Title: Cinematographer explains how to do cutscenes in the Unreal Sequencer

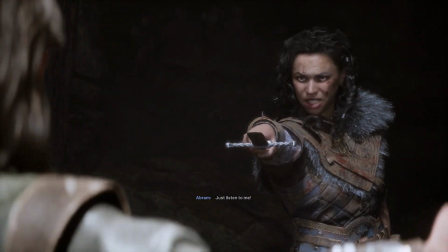(0:00)
Before you have cinematics that look like this.
Or just keep going.
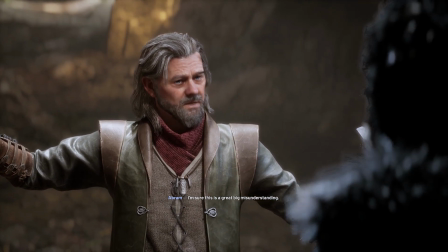(0:06) I'm sure this is a great big misunderstanding. Who are you, old man?
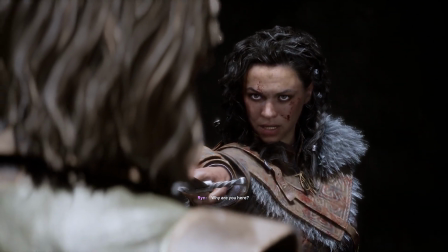(0:12) Why are you here?
They look a little more like this.
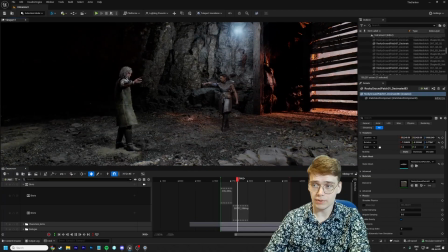(0:15)
There's no cameras, there's no lights except for the temporary ones I've just put up, and you're just floating around the scene and you kind of have to assemble things from there. Cinematography is the study of how moving images convey emotion and feeling to the audience. It's a language that we have built up as a culture over the course of years and years of watching films, TV shows, and playing video games. In this video, I'm going to go over how we decide where to put the cameras, or why we put them where we put them,
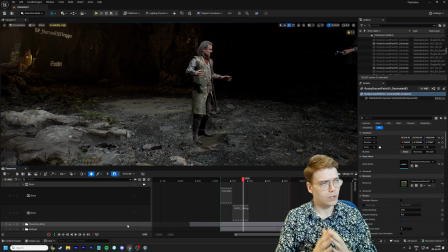(0:42)
and how the Unreal sequencer works in a quick and hopefully easy to follow step-by-step guide. This is Myrkur Games. We're a small game development studio here in Reykjavik, Iceland, and we're working on our first ever video game, Echoes of the End.
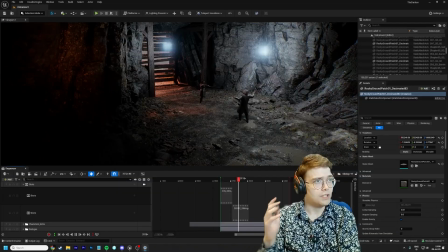(0:55)
Now let's take a look at the Unreal sequencer. As you can see here, I've put the scene together in Unreal.
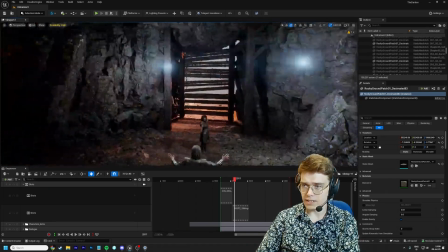(1:00)
I've deleted all the cameras we had and a lot of the lights, and right now we've got some of the temporary lights in here,
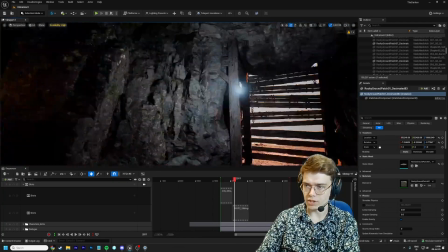(1:05)
or the environmental lights, and we've got these 2 point lights just so that we can see what we're doing. And the first thing I do when I'm working on a scene like this is that I put it together in Unreal and I just look at it.
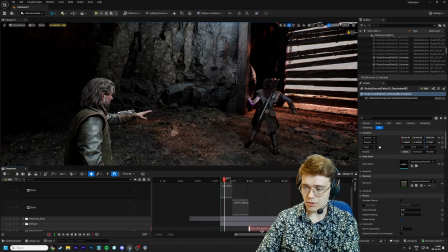(1:16)
You can see here that this sequence is actually a couple of different mocap takes strung together, and they have these different edit points baked in based on performance, right? We filmed it several different times, and certain takes worked better in certain areas than other takes in other areas, right? So we pick the best out of each take and we string them together, and we have our sort of baseline there. Step one for any kind of cinematography is just to look at the scene, try and figure out what you have, what you like about it, and how you want to frame it.
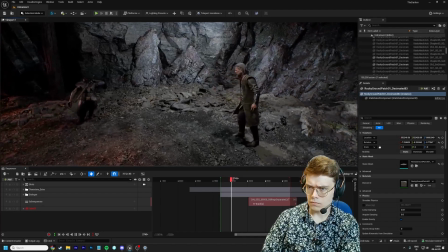(1:43) You're bringing this whole place down all around us. Just listen to me.
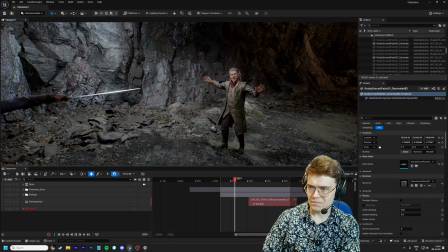(1:49) Or just keep going. I'm sure this is a great big misunderstanding.
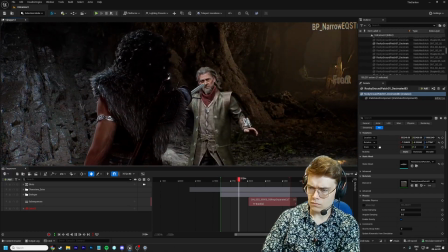(1:55) Who are you, old man? Why are you here? My name is Abram Finley.
During this part of the process, I sometimes just fly the camera around. I sort of have a look at what all the individual bits are.
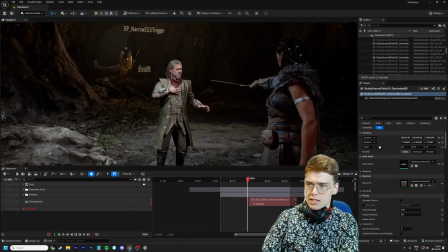(2:08)
You know, I try floating the camera here. I hold down C just to sort of see what it looks like with a more zoomed in lens.
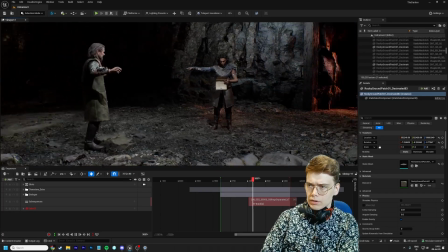(2:16)
Try and find my angles. Okay, you know, here they are.
Exchanging letters with this region's ward guardian.
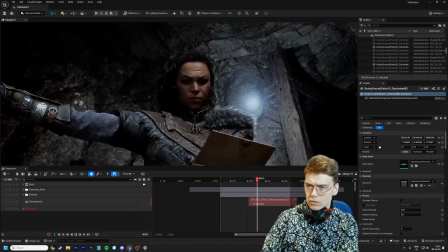(2:21)
She's reading this letter. We're gonna want an angle of her reading the letter probably. They're quite standoffish.
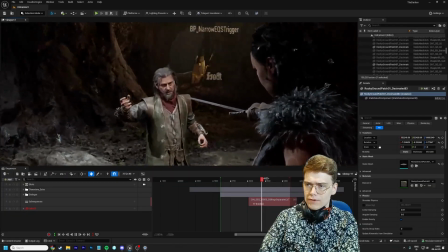(2:26)
She's literally got a sword pointed at his head, so I think what we're gonna do is we're gonna try and frame that standoff a little bit like they're at odds, like they might fight.
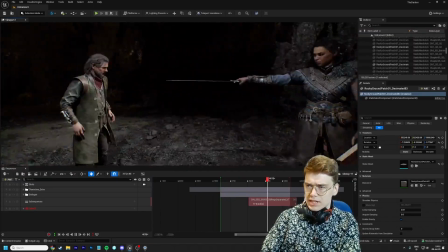(2:35)
We can also take it from either side. We could be on this side of them or on this side of them. In cinematography, there's this concept called the 180-degree rule. Basically, you draw an invisible line between the two characters. If we look at it from above, this should be fairly obvious.
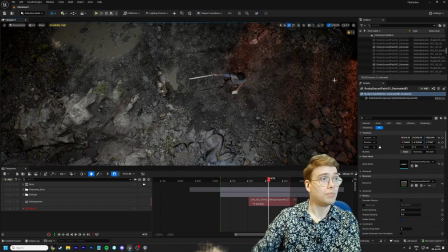(2:47)
You draw the line across like this, and then you pick a side of the line that you stick to.
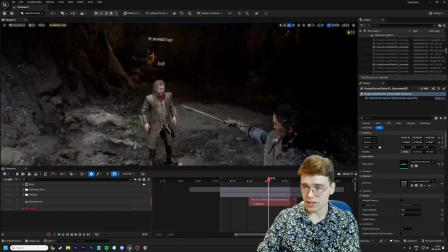(2:53)
The reason you do this is so that the characters appear to be looking at each other.
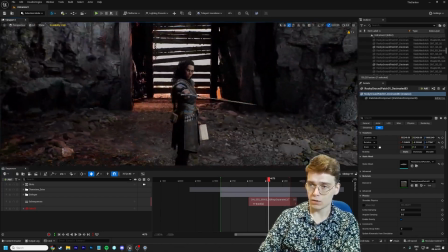(2:56)
If I film Abram here from this angle, and then I film Rin here from this angle, it looks like they're both looking in the same direction.
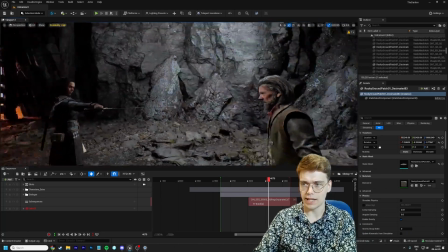(3:04)
So what I want to do is I want to film Rin from this side, and then I also film Abram from the same side of the 180-degree rule. That way their eye lines match up. A part of the first steps here is also trying to figure out what side of the 180-degree line I want to be on. And that has a lot to do with culture. And in particular, in this instance, Western culture. I'm Icelandic, so I consider myself to be a Westerner in this way because I read from left to right. If you grew up in a country where you read from left to right, or if you watched a lot of movies made in countries where people read from left to right, you tend to associate things that go left to right as forward progress and things that go right to left as backward progress, or rather things that go right to left as being sinister.
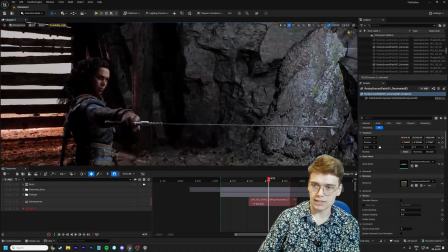(3:47)
So if Rin is our hero, we might want to face her like this, so that she's on the right side of the screen looking towards the left, right?
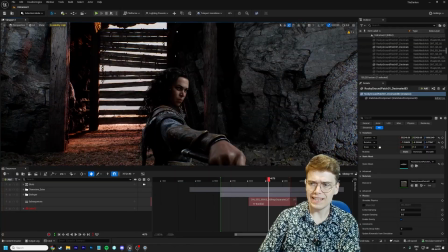(3:54)
That's typical hero shots would frame it that way. But in this instance, she's being antagonistic to a new character. And a part of our job here as cinematographers is going to introduce this character as somebody that you are gonna spend the rest of your gameplay with.